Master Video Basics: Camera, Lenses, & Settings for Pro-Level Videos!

In today's video, we're going to teach you all the basics that you need to know, everything that you need to take amazing videos. First, let's talk about the essential gears that you would need. The first important item is a camera.
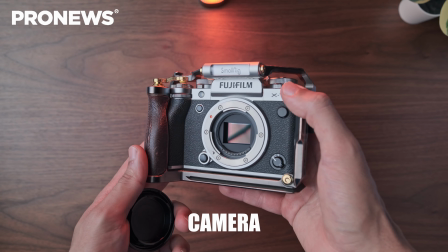You can use a mirrorless or a DSLR camera as well as something like your phone.
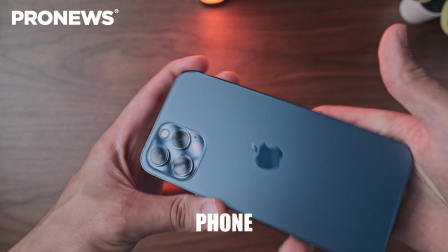However, notice that this particular kind of camera, a mirrorless for example, will give you more control on the type of aesthetic and also the type of focal length that you want to use, as well as the different settings that you can achieve in there. Next, you're going to need a lens. A lens is basically a piece of glass that will concentrate the light to go to your camera.
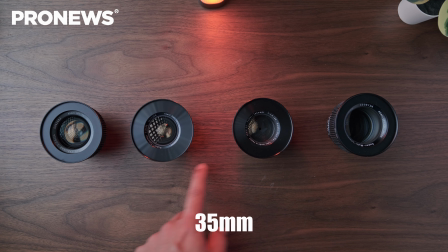And depending on the lens that you choose, it will completely change the look of your video. Whether it is because of the specific characteristic of the lens, but also for its focal length.
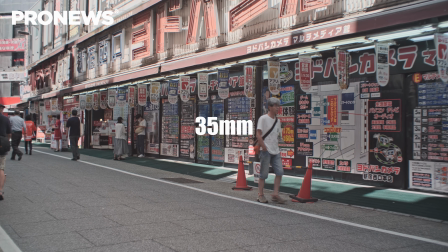The focal length is basically measured in millimeters, and the smaller the focal length, the wider the angle you will have.
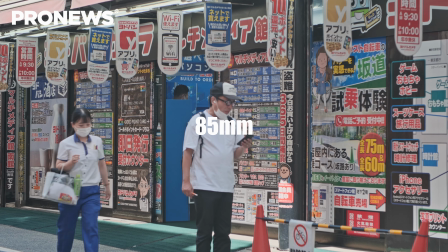For example, for landscape or this kind of establishing shot where you want to show a lot of the scene,
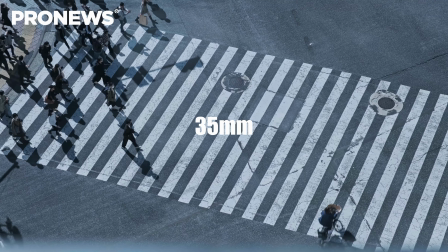something like a 24mm will give you something wide. A 35mm is something more kind of middle range that will allow
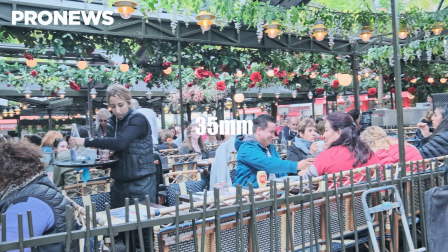you to show some of the scene while being able to focus on a particular element.
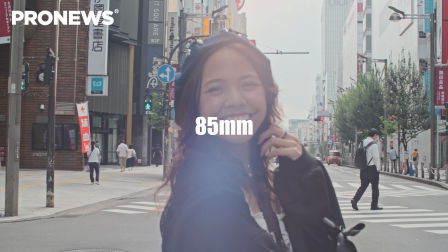When you go towards 50 or 85mm, however, you will be able to isolate more and more of your subjects. And this kind of focal length are more ideal for portraits as well as focusing on details.
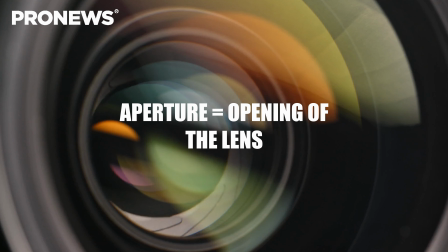An important characteristic, for example, of a lens would be its maximum aperture,
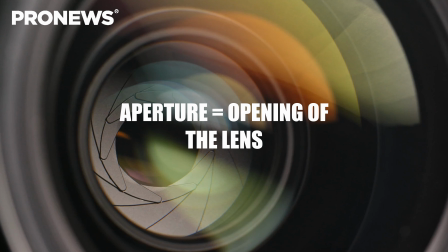which is basically the opening and the amount of light that it can let enter in your camera. Now, the aperture is measured in f numbers, and basically the smaller the f number, the bigger the aperture. So an f4 will let less light enter your camera than an f2 or an f1.4.
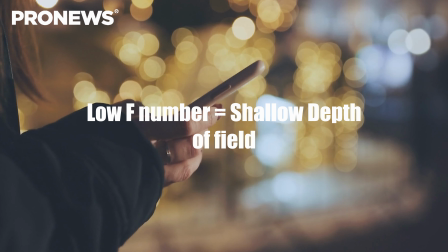And something important to notice as well is that if you use your lens at f1.4, then you will have a very shallow depth of field,
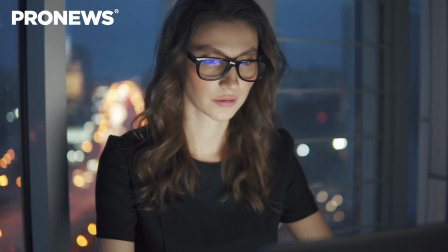meaning that your subject or whatever you're focusing on will be in
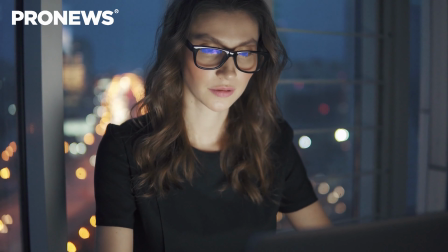focus while everything else will be basically not in focus. And a lot of people love this kind of characteristics because they are more characteristic to the professional look compared to, let's say, an iPhone camera. I would advise you to get a variable ND filter.
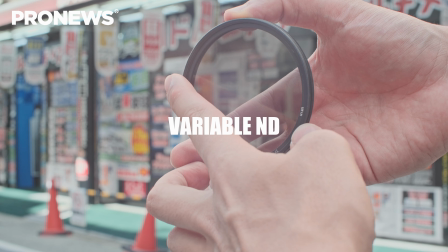Now, a variable ND filter is basically a piece of glass that will act as sunglasses for your lens. It will basically prevent some of the light to reach your camera sensor. Now, I am not gonna go into too much detail here about why you would need such particular piece of gear.
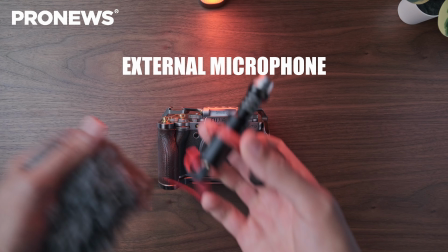We will come back later and talk more about the ND. And finally, if you want some sound in your video, then I would suggest you to get an external microphone. Of course, you can record everything with the internal microphone of your camera. However, typically those microphones are not that good, and having an external microphone will give you that extra quality. Because remember, more than 50% of the experience of the video is the audio.
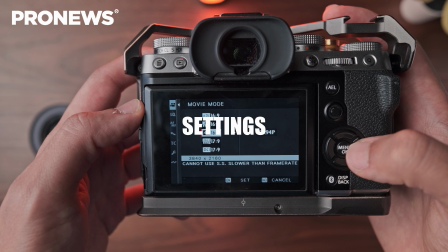Now let's talk about settings and how to set everything in your camera to be able to achieve the results that you need.
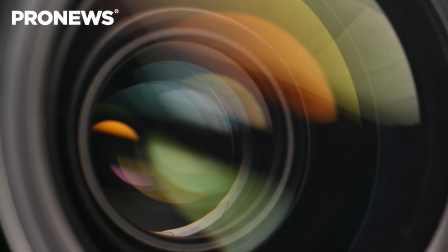First of all, let's talk about the aperture. As I told you, the aperture is basically in f number and controls the amount of light that you let in.
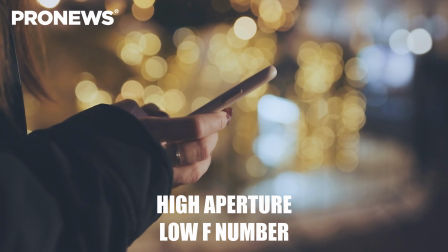If you want to have a very shallow depth of field, you will go with a high aperture, meaning a low f number.
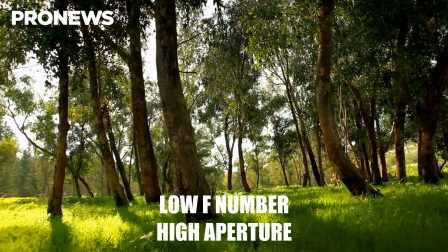However, if you want everything to be sharp in focus, let's say you're shooting landscape or something similar,
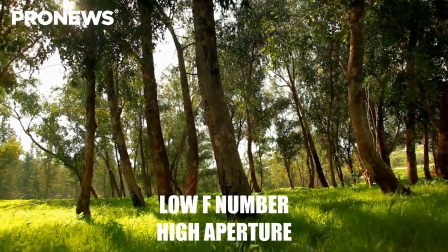then you might want to go with a very low aperture, meaning a high f number. This is completely up to you, so choose whatever you need to be able to achieve the result that you want. Next, let's talk about the frame rate of your video. Typically, normal videos would have a 24, 25 or a rate of 30 frames per second. So for this particular example, let's say that we want to have 24 frames per second in our video.